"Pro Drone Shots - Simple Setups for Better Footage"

It would be good if we could go a little bit lower in the numbers, so we had bigger opening, more depth of field, but the 3x is what really is going to save us, hopefully. Again, don't expect a ton of depth of field with your drone, especially don't expect it if you're very wide. We have to get to a subject that's really close to us, like me to Jason, and then have this background behind him that's going to be blurred. So we found a balancing rock, which I think is getting in the shadow right now.
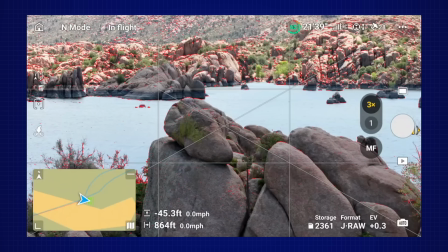521s
Kind of a cool shot because the back's mostly lit up. And yeah, and it's kind of weird, the color of the lake as well on top of it.
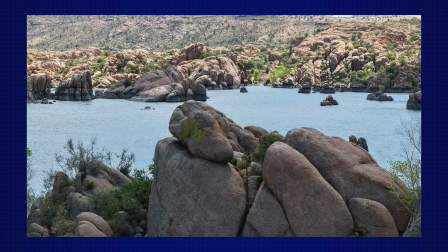526s
So you want to obviously focus on top of that rock, and you can maybe go, this would actually be a perfect shot vertical.
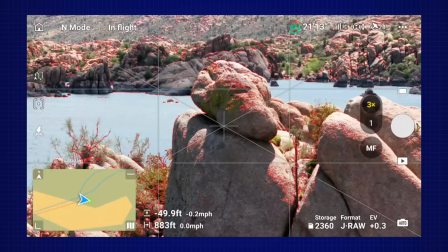534s
So maybe we'll crop it in post. There you go, and then frame it up a little bit because we're going to do it vertical. Yeah, something like that.
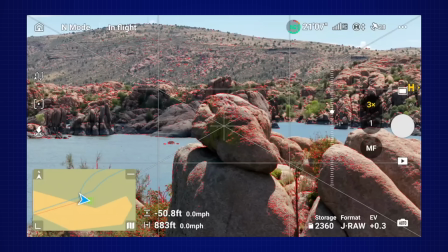540s
And then take a shot and then make sure that you're focused right on the object in itself, and we can see how much depth.
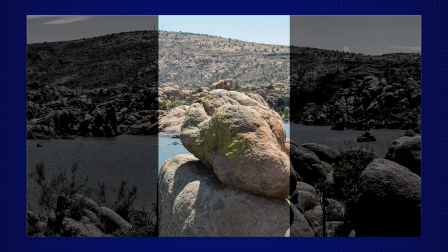548s
If we don't get depth of field here with this shot, we're never going to get it because that mountain is miles behind us over there. The next thing we want to show you is how to kind of include vegetation into your shots. Now, because we live in Arizona, we have more rocks than we have vegetation typically, but on this lake, there's a beautiful area here that you can see on my screen, which is this tree in the middle of the lake.
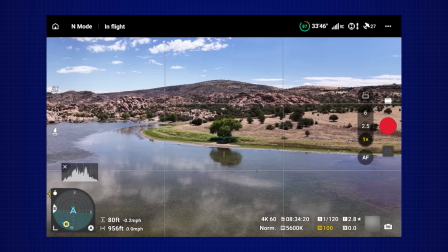567s
Now, we're lucky. We mentioned reflections earlier. There's actually a bit right here where the wind is not actually pushing on the water, and it's kind of creating this whole area where there is a bit of reflection.
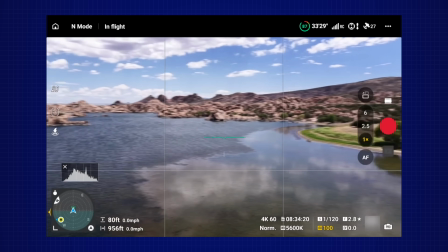578s
So really neat area. What I like is you can see the ripples here on the lake.
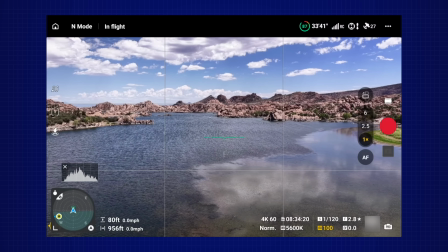582s
What I like is that behind it, all the way over there, is we have all of these rocks. I'm
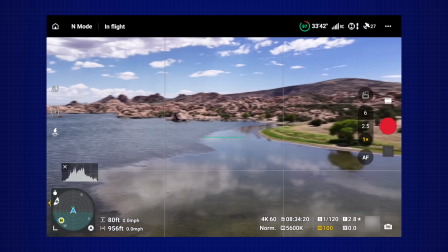587s
going to show you how to do kind of an orbit in this case to include this as the center point.
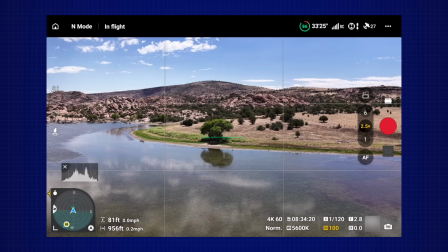593s
But because I like zoom footage, I'm going to go to the 2.5x. I'm not going to do the 6x because it's a little bit too touchy. It's a little bit more difficult to accomplish this shot. But what I'm going to do here is I'm going to start kind of like right here, and I'm going to break the rule of thirds.
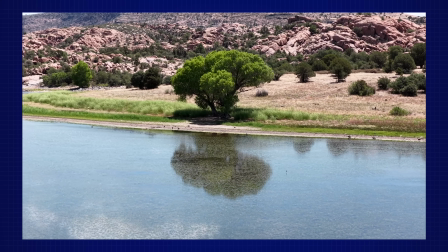607s
I'm just going to have it right in the center. I'm going to go even a little bit lower here just to frame it nicely, because what I'm going to do is I'm going to climb at the same time.
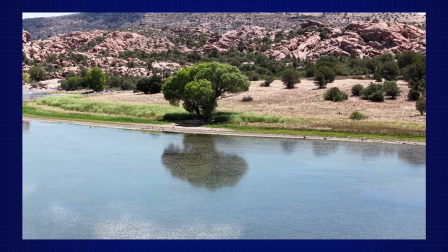614s
So I'm going to do an orbit going to the right, climbing and revealing what's in the background over here.
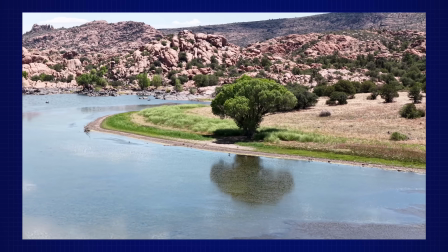619s
So right stick to the right, this to the left, kind of reveal like this, keep the tree right in the middle.
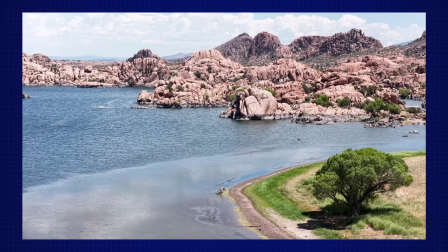627s
And then as I get established here, I can do this, start to climb, and at the same time reveal what's in the background. And here is the shot, and look at this, look at how beautiful this is. I'm getting also closer to the tree because that was kind of what I wanted to do, but here we kind of integrated everything that we just looked at, which is the parallax a little bit, the water, and then also the vegetation at the same time. All right, so for my vegetation shot, what I'm really going to look for is something tall, like a tall tree that will fit nicely in that vertical frame, really filling up my composition with as much as possible. Or I could do a wide shot as well, but what I've got framed up here is this nice vertical tree.
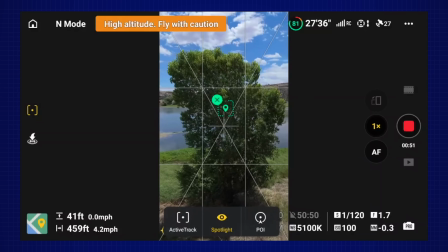670s
And I'm using the spotlight mode, so it's locking onto my subject. Or with the shadows on the backside there, it gives me a lot of dynamic range and a lot more depth to that image,
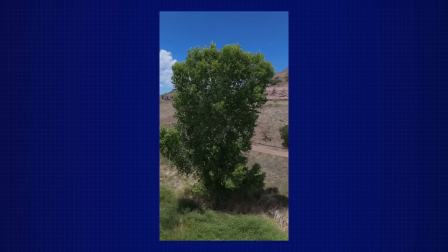678s
whereas on the front you can see it's mainly just purely lit up and you don't see as much depth,
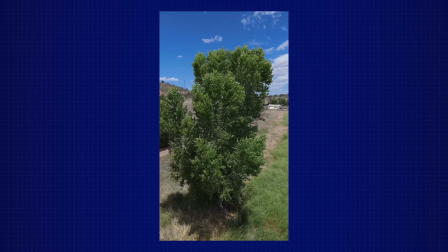684s
although there is a lot coming off of those leaves.
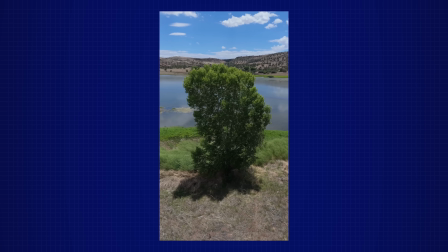689s
So a nice orbit here, and I'm adding a little bit of rotation and increasing altitude at the same time,
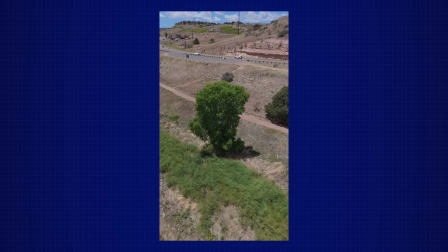696s
getting some parallax and getting some other details in the shot as well. All right, so we're gonna frame this up here. I wanna put it on one of the lower thirds. I'll bring it around here, and I am in the 6x here.
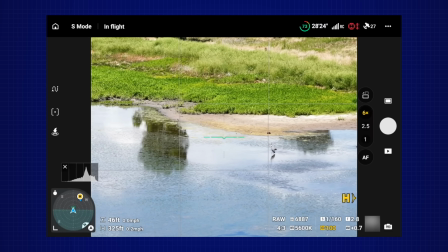710s
You can see we've got some reflection from the trees.
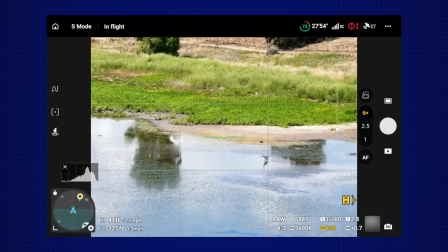713s
Maybe drop down a little bit, see if I can't get some of that a little bit more.
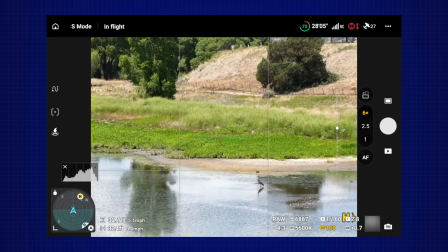723s
Actually, I think that I like this shot a little bit.
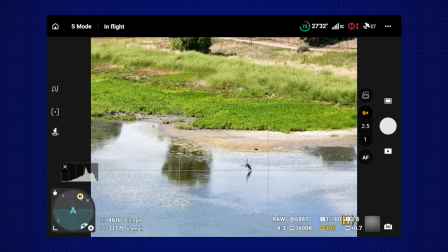728s
I like this shot more than the other one. Try to get that trail out of the shot here.
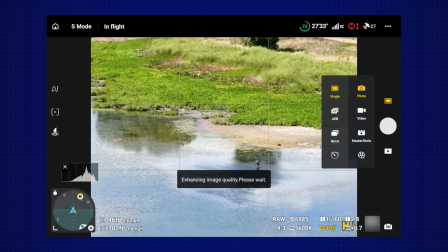735s
There we go. Take some AAB here. Awesome.
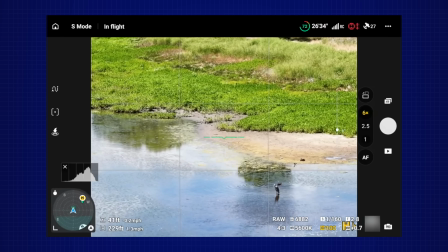740s
Maybe I come just a little bit closer. Get a slightly different framing.